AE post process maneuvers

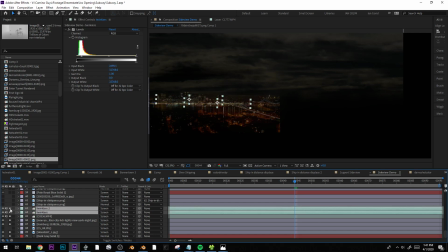500s
So these little things called the twinklers. That's a video file I filmed down near down on the water in my town.
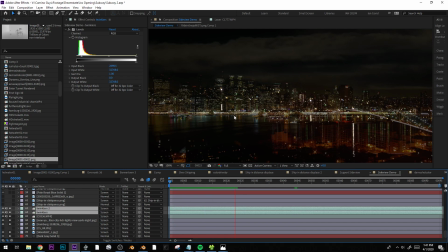508s
And if I play some of this, you see it was a hot summer night, and so we're actually getting all of this atmospheric twinkle.
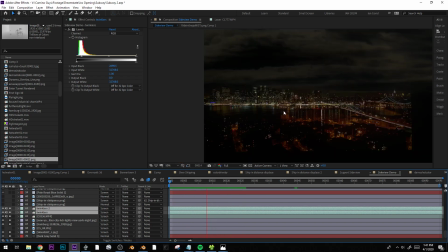516s
And so if you move back, this actually looks like it could be footage.
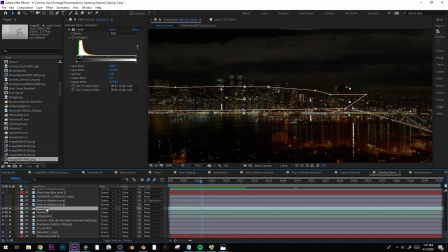520s
And I love dropping this stuff on top of different renders, like right here.
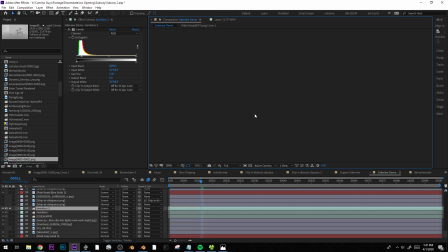527s
I'll just sometimes, ooh, come back.
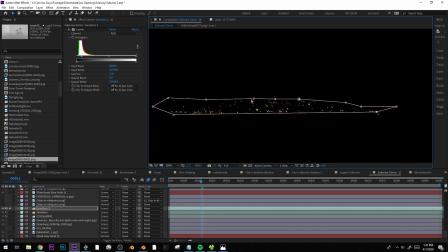530s
I'll just like use this part without the water and just drop that over some part of a CG render,
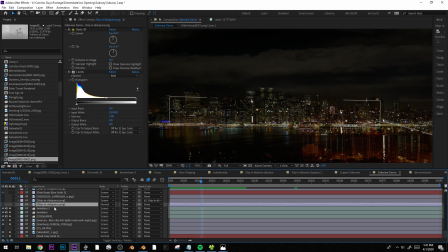537s
and suddenly all the lights feel as if they could be, a little bit alive. And so you'll see I use that a lot in this image, just because I'll just drop it everywhere.
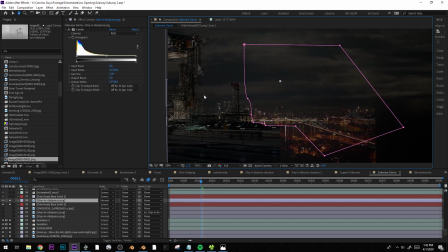545s
Big feathered solid here. This is a render I'd already done, but I wanted to kind of tie this shot into a previous shot, so I just dropped that back there.
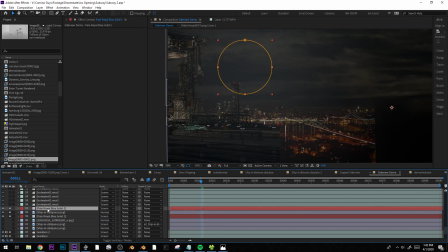554s
Another layer. I kind of split it. If these feathered solids are implying there's like a fog going on, but because I didn't have a depth pass for this, I probably had like this at 44. I was like, ooh, that's good. I like that, but I want to have it look as if it's kind of like enveloping this.
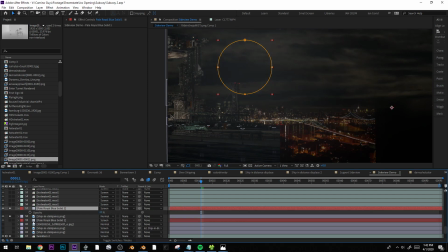571s
So I just split that number and duplicated it and put it behind also. So this is kind of like in the middle.
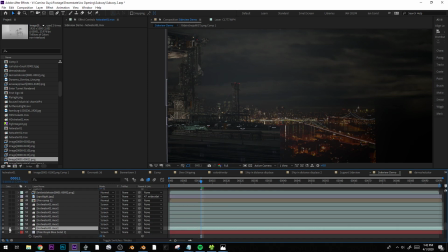576s
That's a thing I do too often. Let's see. And I have this footage of steam. I'm going to be uploading both the footage of the water, the twinkling water lights, because I use that all the time. And also, I filmed a bunch of steam footage.
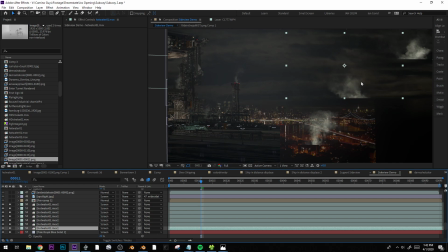592s
This is from my friend Bob Forward, who has been filming stock footage forever and releasing it over at Detonation Films, and he's got really fun stuff. But yeah, I got some I filmed specifically for like video textures.
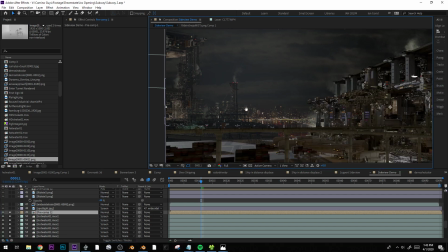605s
All right, and here we go. Here's that one render in there.
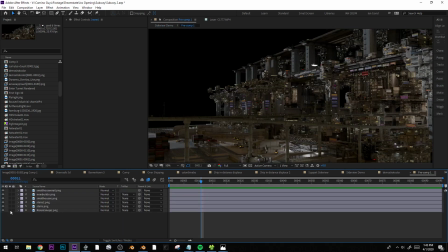609s
I'm doing. What am I doing in here? Oh, this was because it was like a 4-hour render or something.
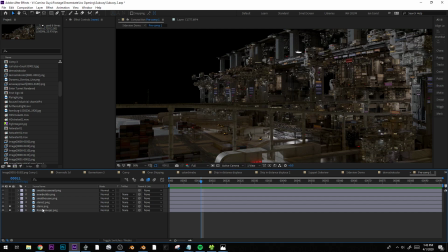618s
It was ridiculous, and so I had my base render, and these are all just like little patches where I updated. Yeah, like I added this little guy down here. I was like, ooh, and that was just my way of keeping it so I didn't have to re-render the whole thing.
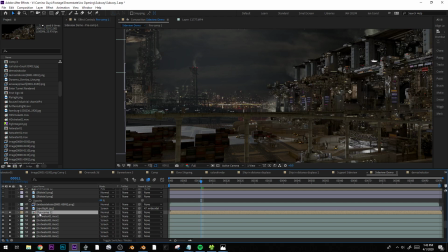636s
Made that a pre-comp. Have some spotlight elements. I think I rendered out a train element that's riding through here. Yeah, there we go.
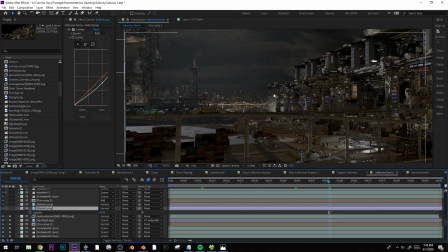649s
And that's kind of the little bit of life in the scene. Like this is all just a still render because it took so long to render. So I tried to add a lot of steam and this train going, and I added an overall displacement to kind of make it feel as if maybe the scene could be, you're moving through the scene just a little bit,
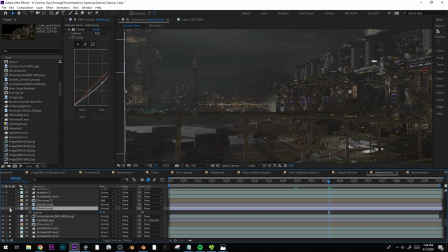666s
and I can explain that later. So this is, I don't even know. Oh, this is, I think, my mist pass. Dropping some of my mist passes in here, and just kind of muddies everything up. Wonder what past me was thinking.
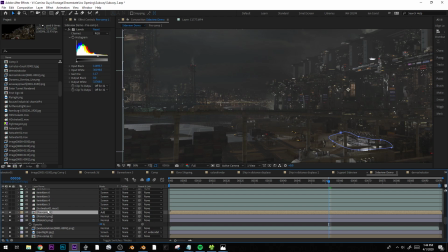682s
Okay, so this is a thing that I'll do sometimes, just to get the highlights back, is I just duplicated this overall, layer. Brought it up here, set it to add, and just crushed everything that wasn't, let's see, I'm already soloing, but
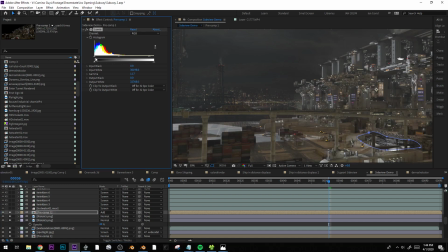702s
if I turn this off, you can see right now it's just everything's doubled, and I just bring it up until only the highlights are left,
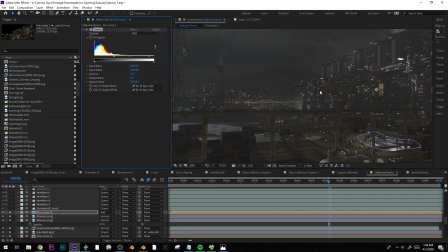708s
because a lot of times on foggy days it's the highlights that really break through the fog, and so that's a fun way to add some realism. Also, if you add some glow to this, it'll make it look like it's actually glowing in the fog, which can be very useful. More steam. Check out all these twinkles.
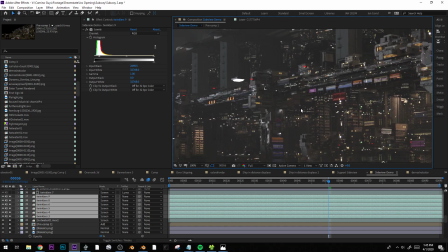728s
Woo! Yeah, I don't even know if I can render anymore, but let's take a look at what this does. If I get like 8 frames here and loop them. Yeah.
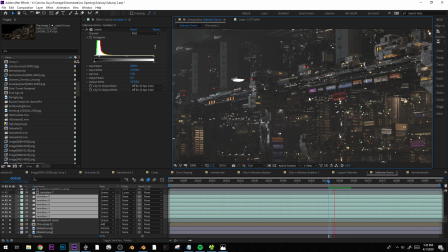744s
So this, you can drop these on so easily, and it just adds this kind of randomness.